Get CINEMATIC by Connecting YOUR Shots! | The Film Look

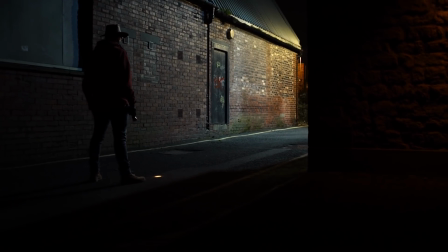[0:00]
best shots in a film usually involve movement, whether that be camera movement or character movement.
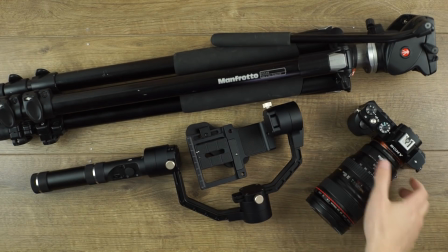[0:05]
With the invention of things like handheld gimbals, achieving a big move is easier than ever.
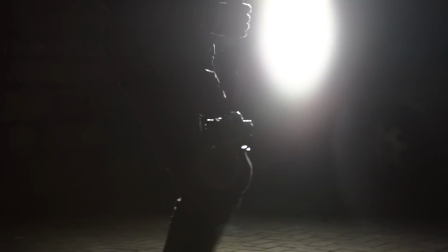[0:10]
But achieving a good looking and purposeful camera move is more than just mindlessly whipping the camera around the scene. Today we're showing you how we approach long takes, camera movement, and how we combine shots to make a film feel more cinematic. Welcome to the Film Look. Give your video a clean look with Aspect by Rocket Stock.
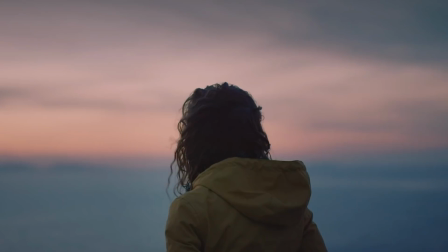[0:31]
Built for corporate videos and documentaries, it features over 200 logo reveals, intros, lower thirds, overlays, icons, and transitions. Get it now by clicking the link below. This process is actually quite straightforward.
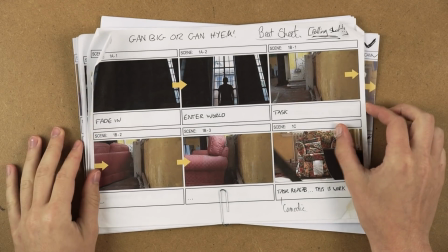[0:44]
The first thing you will need is a set of storyboards for your scene.
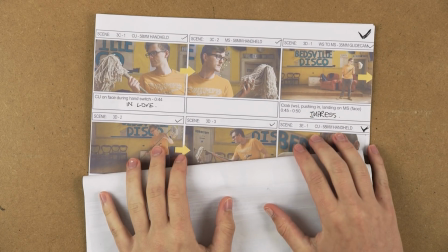[0:47]
You can create storyboards by drawing them out, but if you can't draw, just like us, you can take photos instead. We have a video going into more detail about storyboarding using photos right here. They're actually really good and they have multiple benefits which you can't get from drawing them by hand.
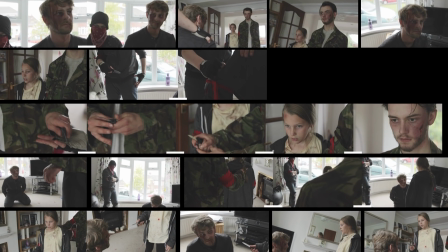[1:03]
Once you have an idea for the types of shots you want to cover, lay them out in front of you.
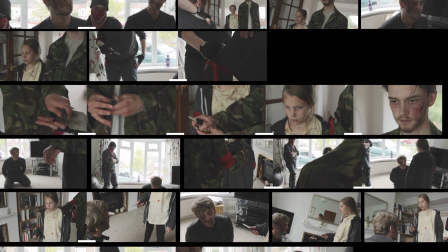[1:08]
For this example, we are using a photo storyboard created for a scene in our short film Corpse.
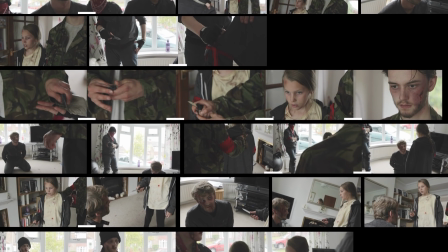[1:14]
This photo board includes 36 shots.
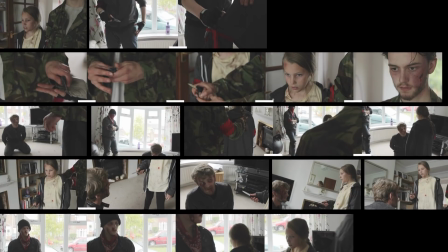[1:17]
If you look closely, there are a bunch of shots which we can actually connect together using camera movement, such as these three here.
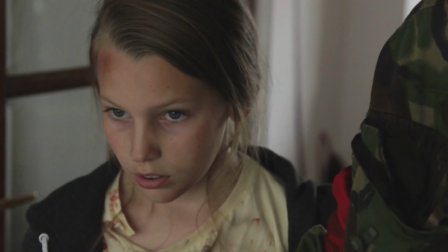[1:24]
We have an insert of a character receiving a knife, a close-up on one actor, and a close-up on the other actor.
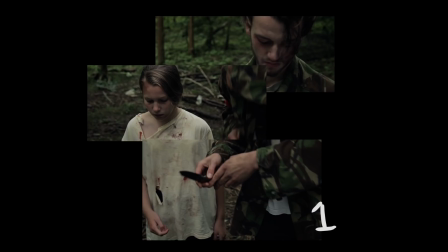[1:31]
But all three of these actions can be covered in a single moving shot because they are within a pan or a tilt of one another. So instead of cut, cut, cut, we can transform it into move, move, move.
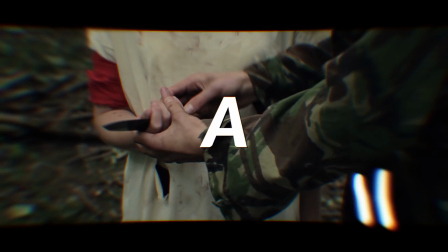[1:42]
We start off on shot A, using the action of giving the knife as direction for the camera move, which brings us to shot B,
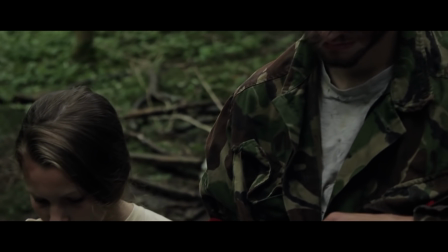[1:49]
hold for a moment, then we continue up to shot C. If we do this with all of the shots in the scene,
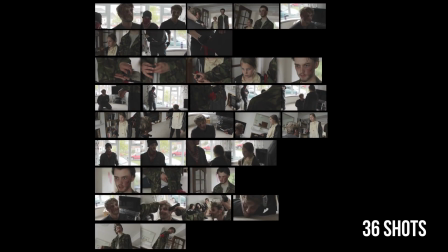[1:55]
we can massively reduce the shot list, which in turn reduces the shooting time. It looks better and it's quicker to shoot than before.
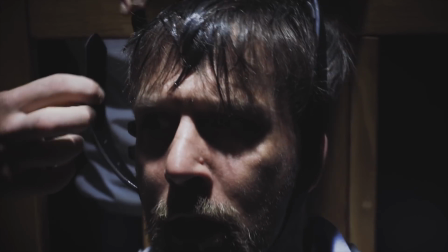[2:02]
Two birds, one stone. We also did this for our film The Asylum Groove during the execution scene.
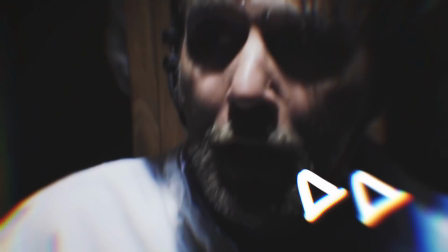[2:08]
We start in our character, then we move up to the execution head cap, then down to his restraints, and then back to the character for his emotional change.
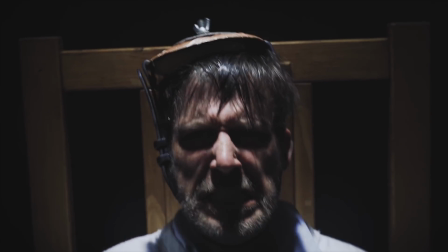[2:16]
They started out as inserts, but we turned them into one single moving shot.
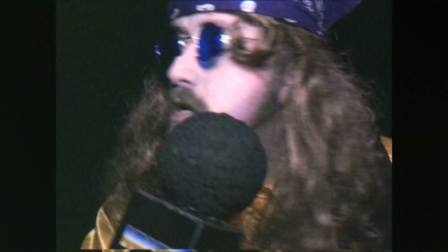[2:20]
Let's use another example, this time a little bit more technical. Next up, we have a scene from our film Backstage.
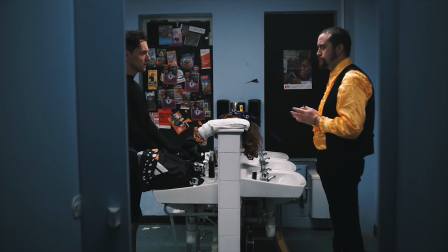[2:26]
The original shots we had planned for this scene were a wide establishing shot of the bathroom and the people inside, a shot of Jenny, and a shot of the medium.
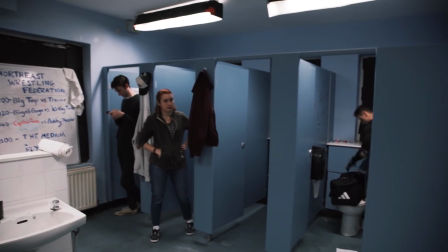[2:35]
The room itself was quite small.
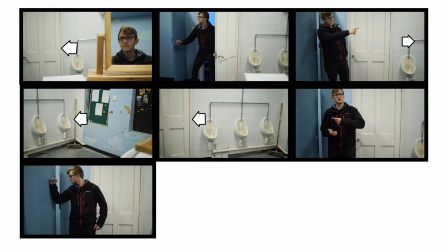[2:36]
We didn't want to use a fisheye lens, so instead we connected the three planned shots together into one camera movement which would hit all the marks.
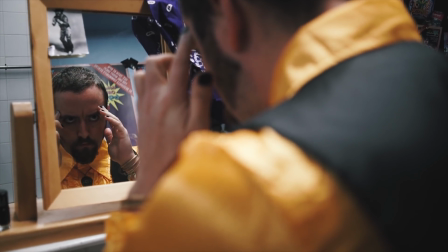[2:44]
It starts with the medium in a reflected close-up using the mirror. Then it pans to Jenny as she enters the room.
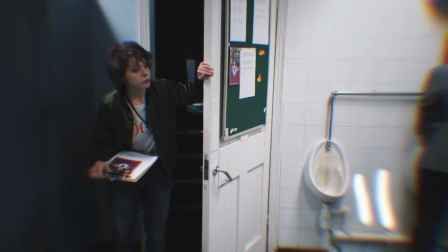[2:51]
The camera move is motivated by the sound of the door. This move establishes the geography of the room and the space between our two characters.
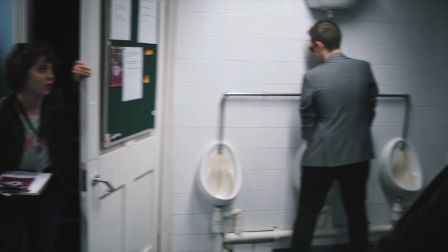[2:58]
Jenny commands the two wrestlers to get ready for the fight, so the camera can follow this by panning over to the wrestlers.
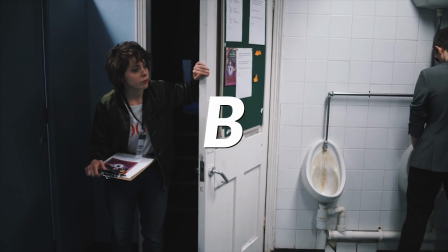[3:04]
We have three shots in this one movement, A, B, and C. It establishes spatial connections between characters,
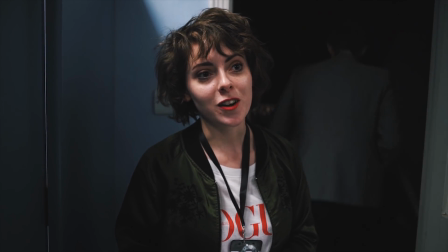[3:11]
gives us the geography of the whole scene, and every move has a motivated command.
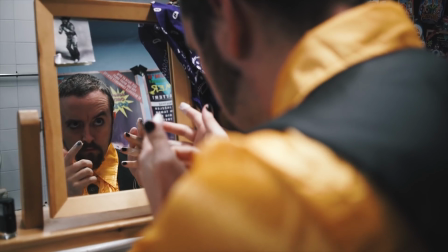[3:16]
This helps create a natural flow in the scene. If we cut all the time, we are breaking up the scene, and sometimes it does prevent immersion.
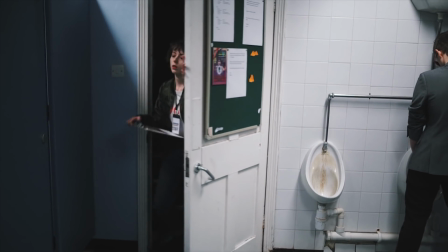[3:24]
By keeping with the characters and seeing the room, we gather a lot more information in the same duration of time.
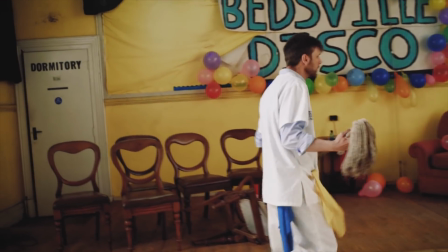[3:30]
Finally, let's talk about using this technique in the ultimate cinematic feat, the wanna. We actually haven't done a wanna yet, so here's Indiana Jones.
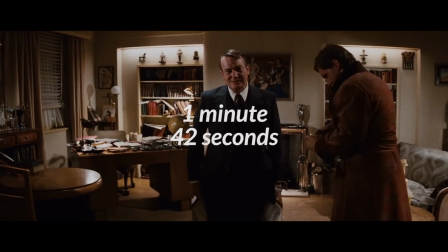[3:40]
At first, you might look at this scene as one massive camera shot, but it's actually the same as the examples we showed earlier.
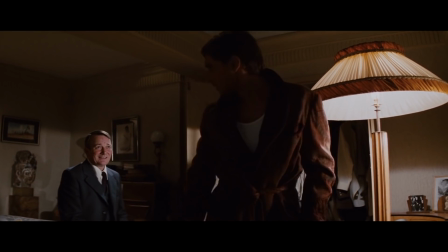[3:46]
The scene is broken down into key positions.
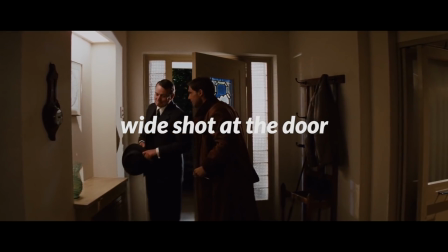[3:49]
We've got exterior establishing shot, wide shot at the door, wide shot in the living room, wide shot when packing the suitcase,
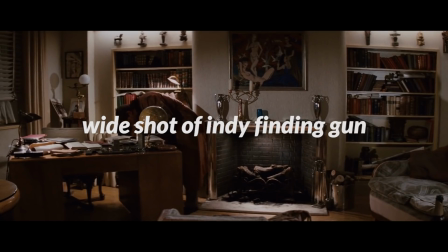[3:56]
medium close-up on Marcus, wide shot of Indy finding his gun, medium wide of Indy and Marcus together,
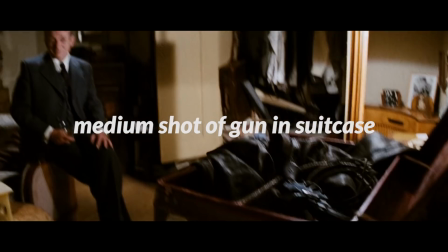[4:02]
close-up of the gun, and a medium shot of the gun thrown into the suitcase.